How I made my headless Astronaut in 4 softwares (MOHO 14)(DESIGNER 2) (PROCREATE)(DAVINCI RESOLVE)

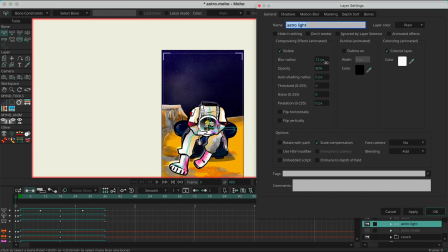Within the light there's 12 pixel blur, and I've colorized the layer to white, and so there's that. And then the shade, I duplicate the same like Astro Boy rig,
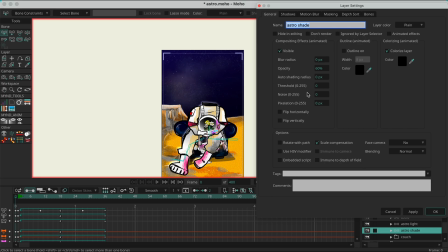and then I colorize it and put black and change the opacity to 60 and bring it down.
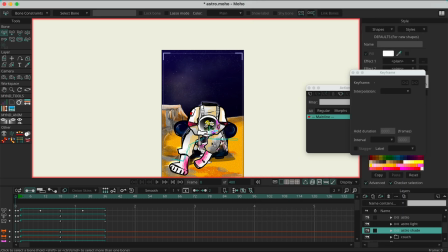And so that's the setup. And then within the camera tools, I then go to my main little rig, and I use the rotate, rotate layer XY, and then within that I can move
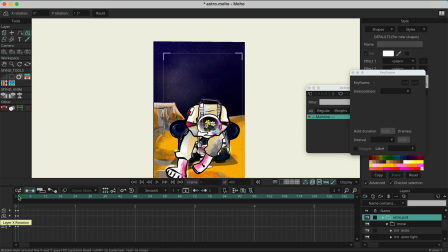my rotation to a certain point, and I set it up and rotate it at 1.5 and 0, and so it's got a little subtle movement where it's creating a little depth of field,
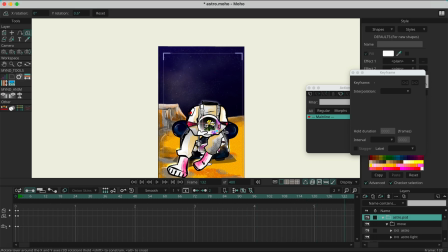so you can see this hand is in front, that hand is at the back, this leg is at the back, this leg is at the front, and the pipes and the tubes, they're different layers and distances, and it sort of adds an effect of illusion of 3D,
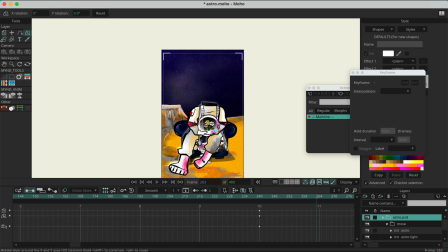so 2.5D per se, and you can play around with that.
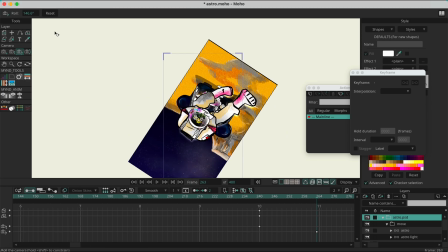And when you move the camera, you can have little subtle changes in depth.
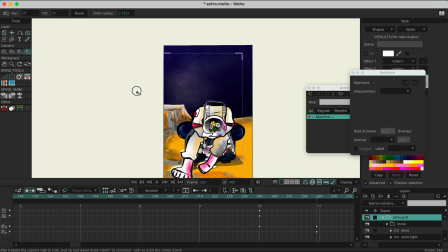You know, little subtle changes in depth and angle if you're playing around with a bigger background.
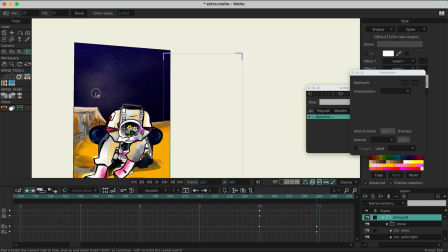There's a play on distance
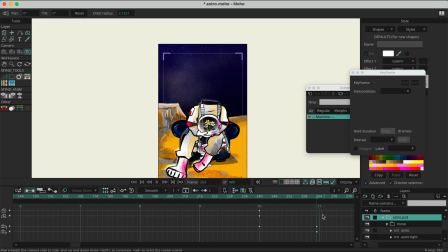which I find really interesting. So you'll see most of my animations have a play on that. And so that's about it about the little animation with the Astro,
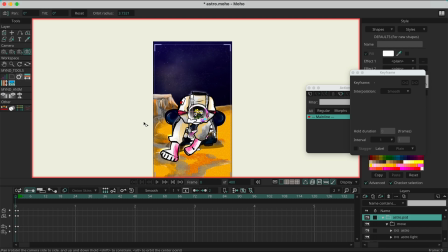and then I exported it to Instagram and added music to it,
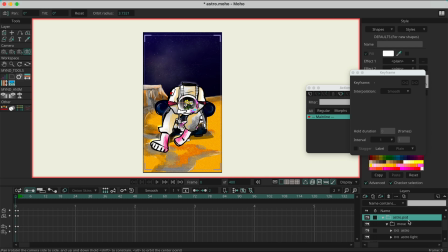and yeah, that was my little animation, and I hope you enjoyed this little tutorial. And I'll be making more tutorials. It's been a while I haven't made tutorials, so hopefully I'll be creating more and just explaining my mini rigs.
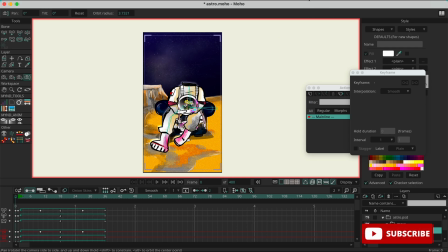Thank you. Subscribe, remember to subscribe, follow my Instagram. If you need commissions done, hire me. I am available. And thanks again.